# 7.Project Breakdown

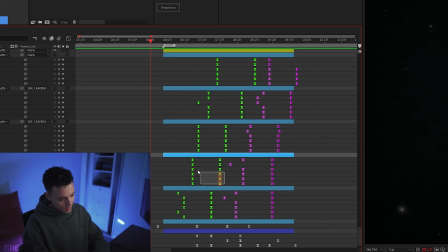248s
So you can see these green sections here. So this is the first set of keyframes, and then it moves into this animation, then this one, then this one, then this one. And after that green one, I go back down to this first null, and then I start animating these pink keyframes.
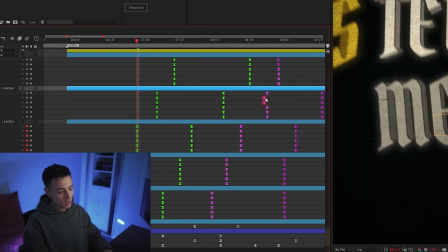261s
So now that I've highlighted these, they make a lot more sense. And basically what I'm doing is I'm animating all of them in clean batches like this. And then if anything needs any manipulation, like let's say I want it to rotate before the batch of keyframes start, I'll move some keyframes forward or back in order to get the look that I want. So it's just a lot of trial and error.
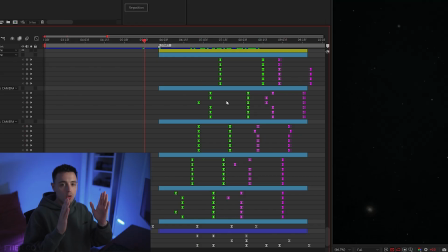279s
And if I press Ctrl Z, you can see all these keyframes have been sort of moved just forward or back in a few sections to get the look that I want.
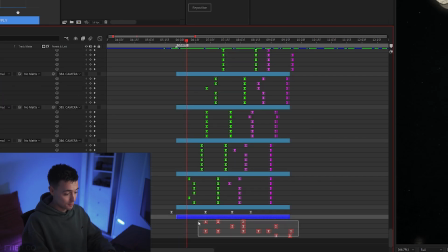288s
But you can also see that my camera has a bunch of random keyframes going on down here. And this is, once again, you'll see this as a theme as we go through this edit, is that anytime I want to animate something that's very specific, maybe I want like a little bit of a shake, or I want the camera to just do something small, I'll go back down to the camera layer and I'll actually animate the keyframes down there,
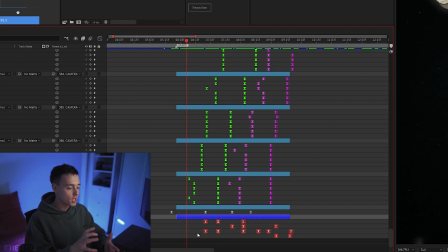307s
because it's going to give me the most accurate version of those keyframes.
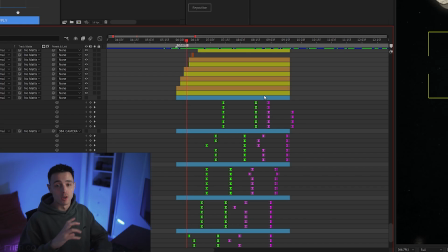311s
Like once you get a lot of nulls deep and you've done all these rotations, when you're moving and rotating in X and Y, there's a good chance that those keyframes don't even line up anymore, and you're moving in X and it's moving in Y, and you just get real deep in nulls. It gets real messy.
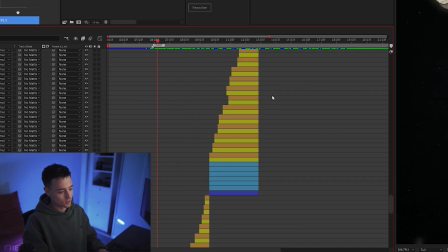324s
So that's why I like to come back down to this camera, and you'll see if we go into this next section as well, and I just press U on these keyframes, the camera will also have its own animation,
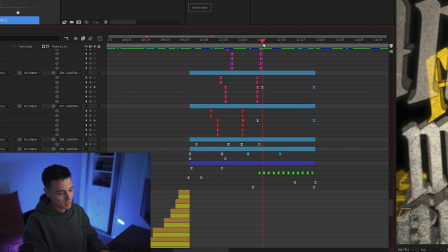333s
and these green keyframes here is actually a shake.
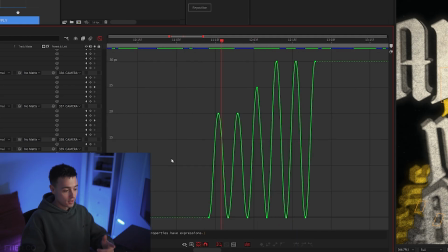336s
And I'll open up the graph editor and you can see this is the Y position, and it's constantly going up and down, and that's because I created a shake in this part.
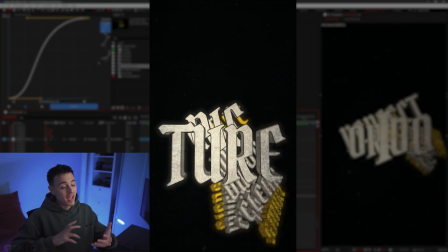343s
You can actually see when you're watching the edit that the camera's sort of shaking, but as it's rotating at the same time, you're actually getting a Y, and then it moves into like an X shake.
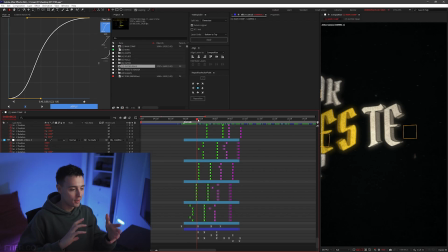351s
So that was kind of by accident, but I think it turned out pretty cool. One thing I do want to say is that like for every camera animation you see where I'm going like down, across and out,
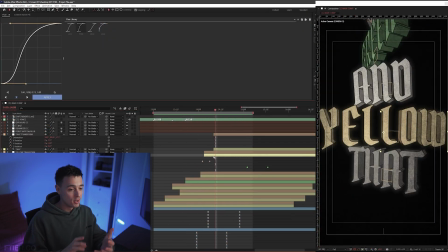359s
there was like 5 to 10 variations of me doing so many other things and them just not looking good.
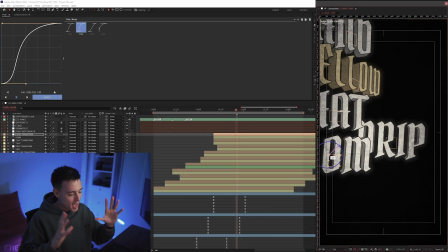365s
This method is massively dependent on trial and error.
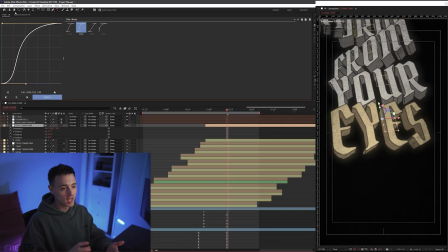369s
I can't stress to you how many times I spent hours on like some sort of camera animation and it just looked bad and I had to scrap it and start again.
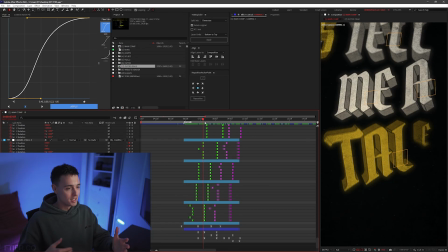376s
So what you see in the main edit as the final product has been through so many iterations to get there.
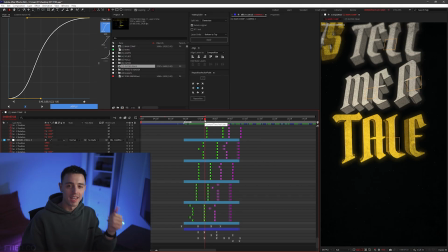381s
And also I like to use these gold words. They'll kind of just sort of like a hit of dopamine. If all the words were like the same color, it'd be kind of boring. So I try to throw these gold words in there sort of every now and then to make the edit look a little bit more appealing.
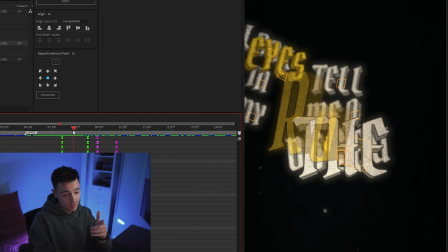393s
And also something I wanted to do is, as you can see, this gold word is like rotating and animating on.
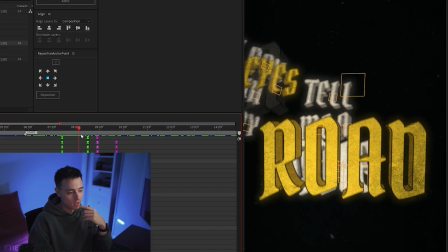397s
I also wanted all the gold words to have some sort of something special going on. So when we go up to the next gold word, you can see it also animates.
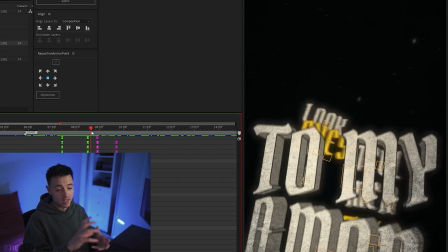404s
So it was just a nice little theme with the edit, is I was having these gold words every now and then, and those were the ones that were animating on.
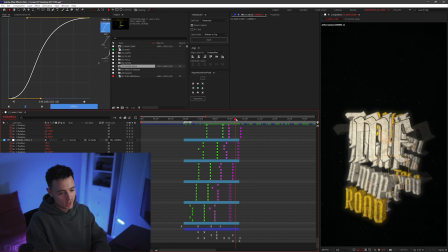410s
Those were the ones that were sort of giving you the dopamine as you're watching. And then I transition down, so you can see I do most of my transitions in camera.
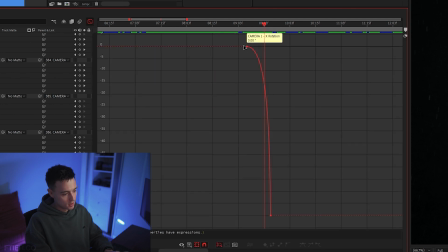417s
So if I go down here, you can see the X rotation, and if I open that up, you can see this is the transition where the camera pans down.
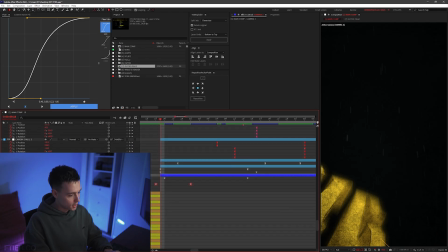424s
And then if we go into the next section and we go to the camera, you can see the same X rotation is coming from the top and panning in.
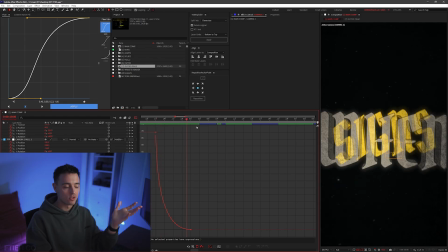431s
So that's sort of how I did pretty much every transition in between each section.
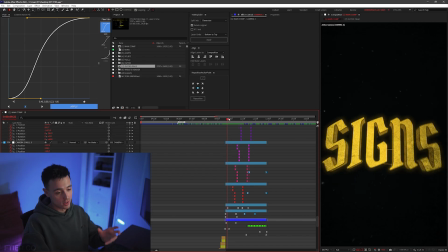435s
So in this section, I actually wanted to do a Z rotation and have the words sort of rotate on with the camera, which gave it a pretty cool look.
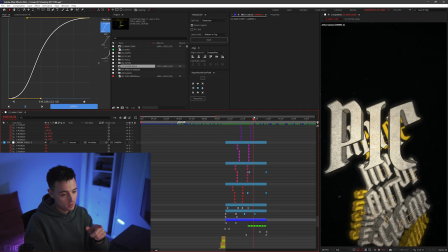442s
It goes up, and once again, animating those gold words. And yeah, this is when I do that massive shake.
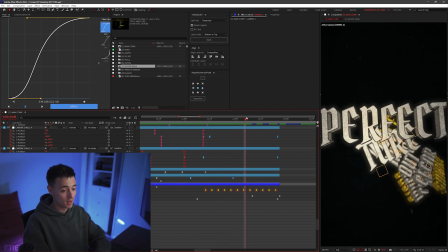448s
So this is all these green keyframes down here. I'm shaking the camera. You can't really see it when I'm panning through here, but in the main edit, you can sort of see that the camera has a bit of a shake in this part.
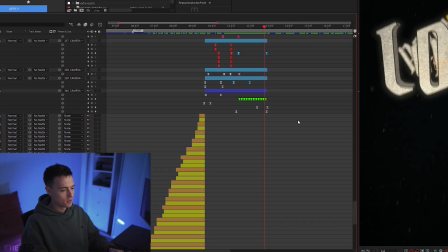457s
And let me just give myself more room here. So there isn't really much to dive into in this section.
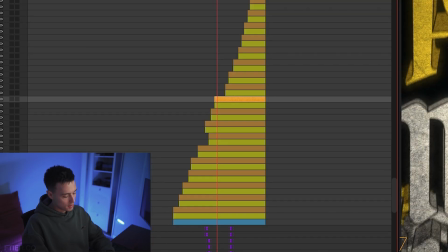462s
Like for example, these gold words are all animated. And if we open up the transform layer, you can see that it's just a simple rotation.
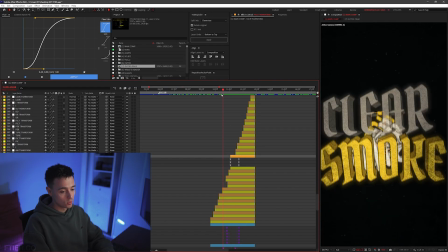469s
It's exactly what we learned in the tutorial. So I do that with most of the gold words. I just came up with some sort of rotation that I liked.
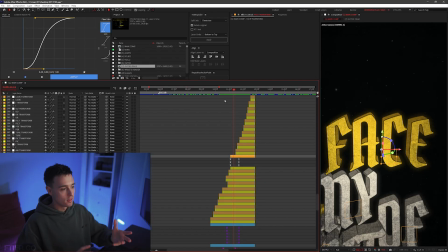476s
And it kind of gave the edit a bit more flow rather than just words sort of appearing on all the time. You have these gold words every now and then that are animating on and giving the camera a bit more flow.
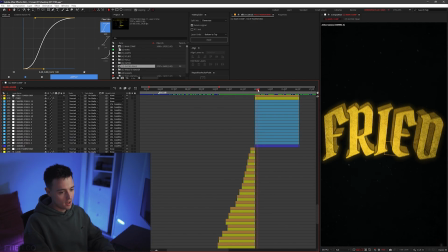485s
So we finished this section, transition down, and that was probably the best transition of the whole edit, if I'm being honest.
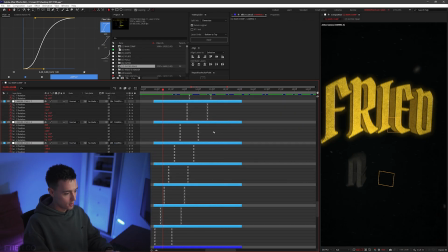492s
And let's open up these camera keyframes. So these ones look a lot more simple.